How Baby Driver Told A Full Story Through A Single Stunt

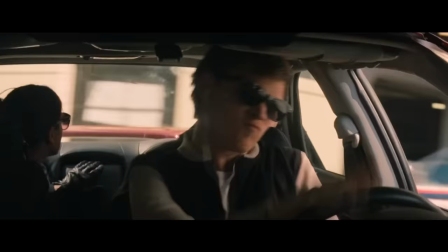This is Baby Driver, and this movie is way cooler than it has any business being.
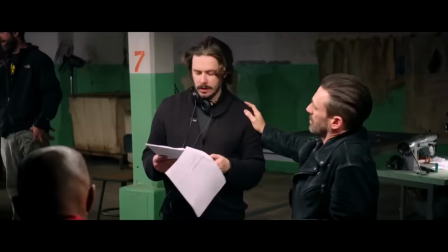The film is very unique. The main reason for that is in how Baby Driver's director, Edgar Wright, sets up the titular role of Baby.
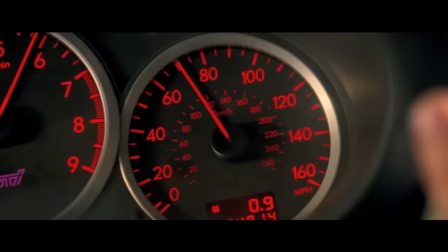Your name's Baby. B-A-B-Y, Baby.
It's very seldom that you see a character set up using stunts to tell you everything you need to know about them.
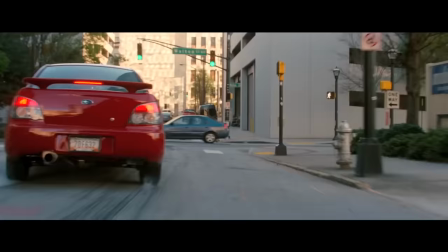In the opening of the film, Edgar Wright choreographs a captivating vehicular ballet,
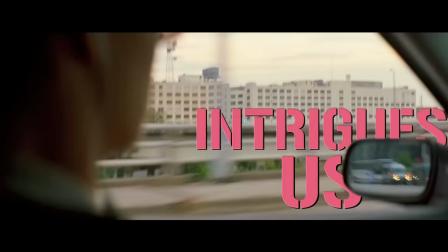bursting at the seams with the kind of intensity that shocks us, intrigues us, draws us in, and leaves us wanting more.
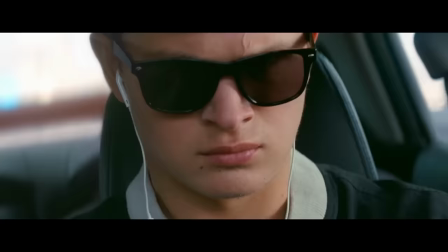But before we get into this, be sure to like and subscribe to Nerdstalgic if you haven't done so already.
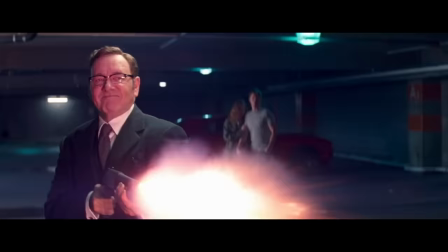Baby Driver, released in 2017, is the fifth film directed by Edgar Wright.
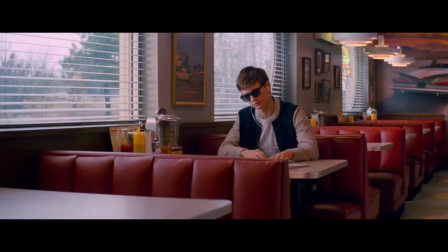Baby Driver's story is centered around the titular character of Baby, as he navigates a world of crime,
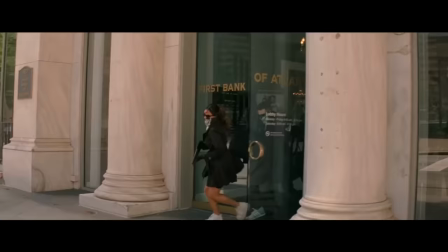while working his way out from under the thumb of a dangerous crime boss as a getaway driver for bank heists.
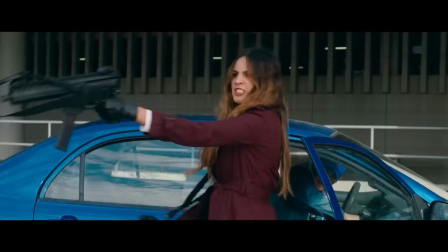It's fast-paced, fun, stylish, intense, and full of amazing music.
This shit is bananas, dog.
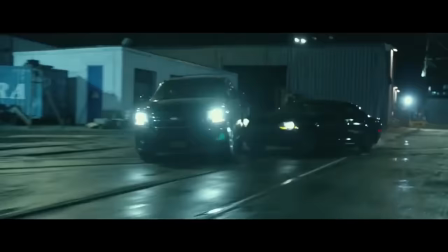Stunt work is an often overlooked and underappreciated element of the filmmaking process. When we go to see a film, we don't really say to ourselves, "Oh my god, Darren Prescott was the stunt coordinator for this, now I really have to see it."
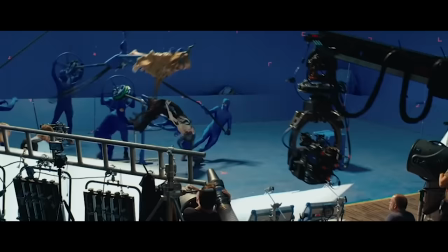However, stunt persons and stunt work provide us with the wow factor we seek when we go to a film.
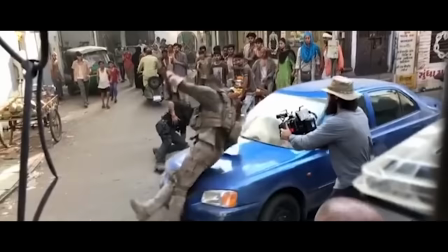The fantastic feats we observe our main characters as being capable of are actually
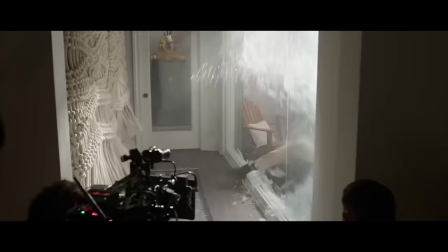the result of large teams of performers who put their lives on the line on a daily basis.
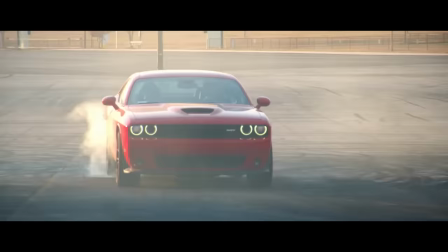In the case of Baby Driver,
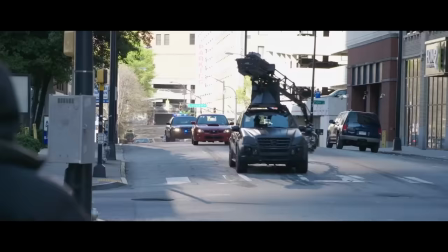that work is the result of around 150 people working tirelessly to deliver some seriously intricate vehicular moves to set the hook on the film's core premise.
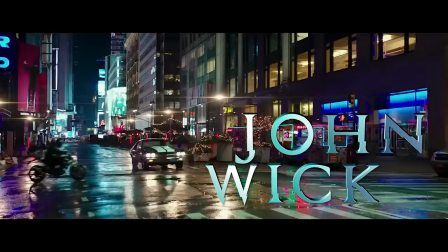Baby Driver's stunt coordinator was none other than the aforementioned Darren Prescott. He was the stunt coordinator for the John Wick movies, Drive, The Bourne Supremacy, and The Bourne Ultimatum.
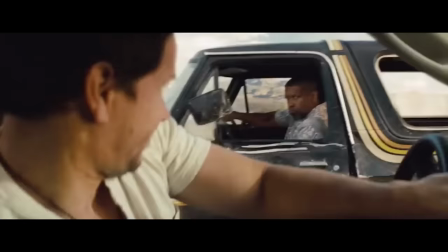The list goes on and on, but he's an extremely sought-after stunt coordinator.
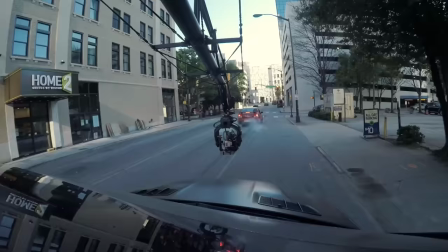And it's because of his ability to seamlessly integrate his work in line with these sort of action auteur's vision.
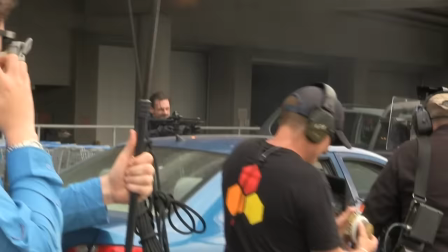He understands exactly what directors are going for, and he delivers time and time again.
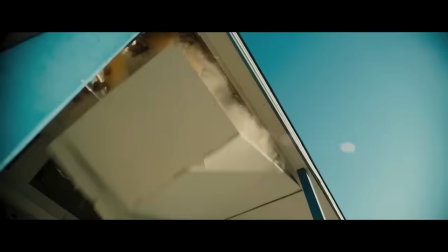He isn't just rigging explosions and throwing his workers off of buildings, he is telling stories through stunts.
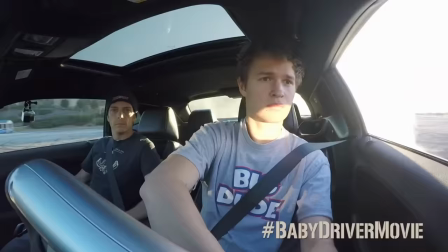While you can find spectacular stunt work in just about any given big-budget Hollywood blockbuster, they are seldom used to set up a character.
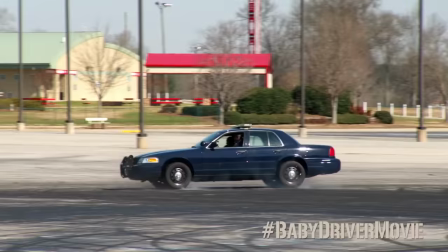This is even less frequent when that stunt work is done behind the wheel of a car. However, Edgar Wright, Darren Prescott,
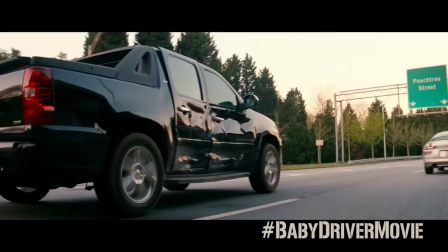and a team of stunt drivers are somehow able to deliver an incredible amount of character setup using cars,
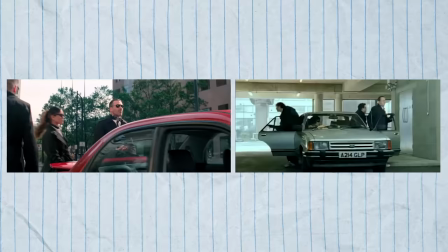music, and editing. This opening scene of Baby Driver was conceived from a music video that Edgar Wright directed in 2003, long before Shaun of the Dead even hit theaters.
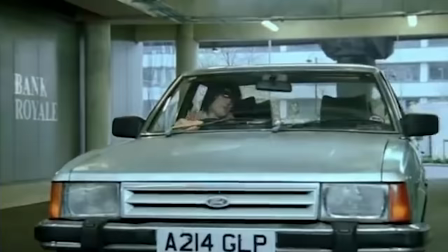In the music video for Blue Song by Mint Royale, we see an almost identical sequence to what is seen at the top of Baby Driver.
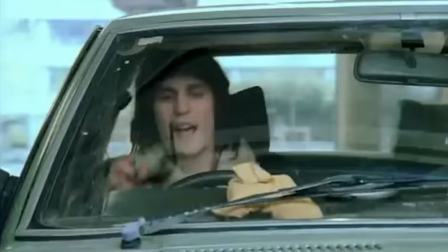Edgar Wright utilizes a technique referred to as diegetic sound, or diegetic editing, in which the music and sounds we hear become an established part of the narrative.
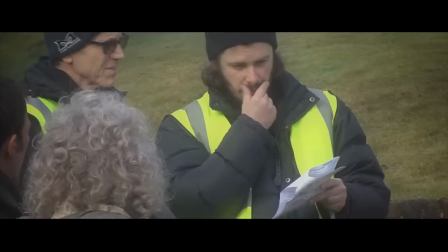Edgar Wright is one of the absolute masters of using diegetic sound to his advantage.
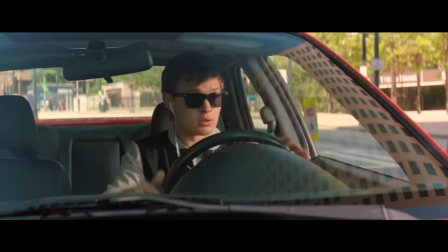The top of the scene is not so much a stunt spectacular, but it does set us up for what is to come.
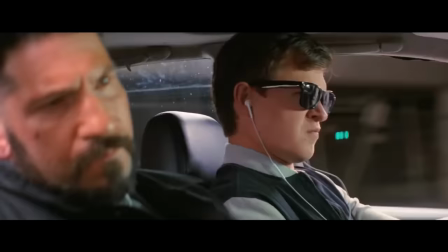The tale of the savant getaway driver has been told many, many times before,
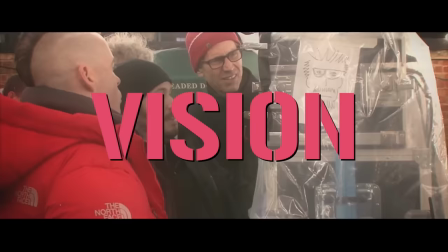so in order to deliver something unique, you need a director with style, vision, and panache.
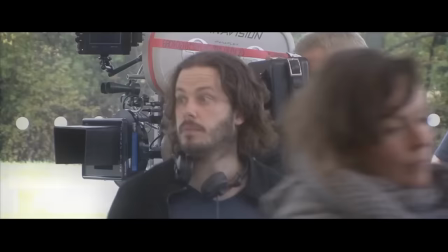Edgar Wright delivers all three in spades time and time again.
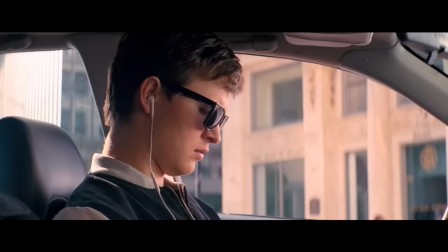From the moment these three bank robbers get out of the car, all eyes are on Baby as he cues up a song in preparation for the inevitable getaway that is to ensue.
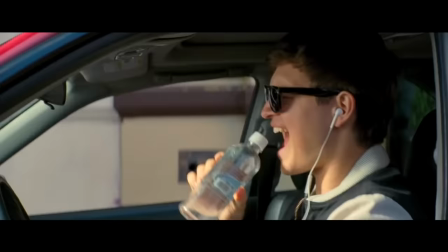This feels like something straight out of a Fred Astaire film, with Baby and the getaway car in a carefully choreographed dance,
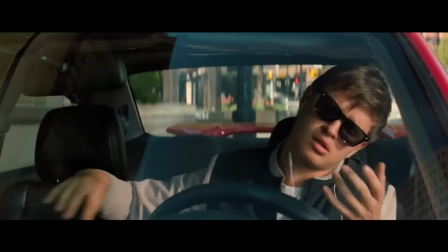giving us insight into a character who seems playful and maybe a little too nonchalant given his involvement in the high-stakes bank robbery going on across the street.
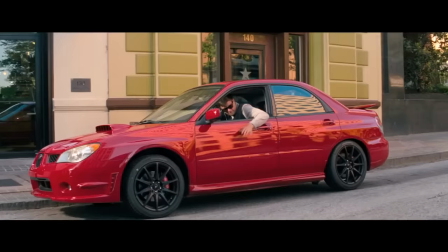It's almost a little silly, and we start to get lost in the charming peculiarity of it all.
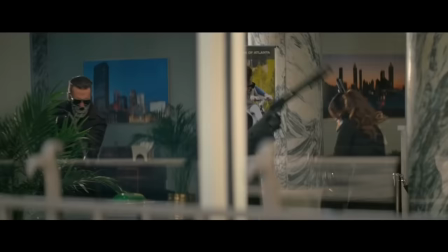This is intentional, because once that rhythm is interrupted by the sound of gunshots, we immediately hone in on Baby's pressing concern for what is happening inside the bank.
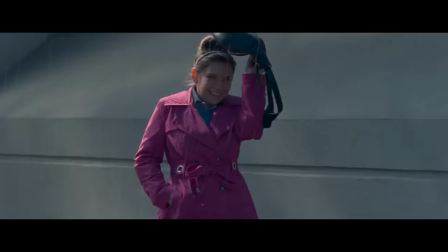It's our first glimpse into this character's ability to empathize with others, which is something we see grow and develop throughout the course of the film.
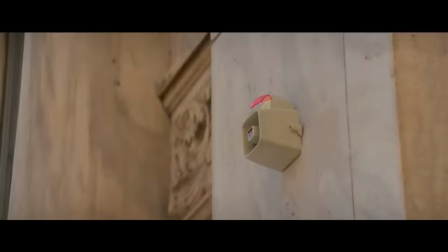Once he feels like everyone is okay, the music picks up briefly, only to be interrupted once more by the sounds of a bank alarm and police sirens.
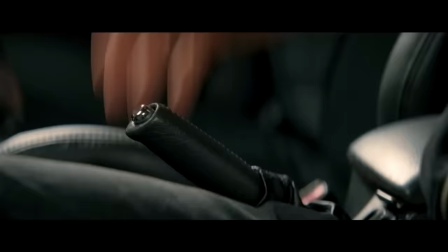Once again, we are pulled out of our trance and are immediately thrust into the action at hand.
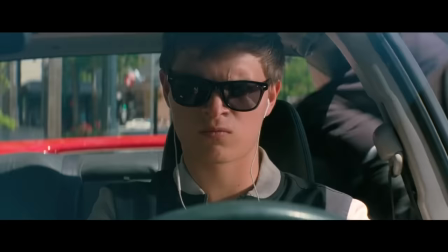Our first key piece of character development through stunts comes right away.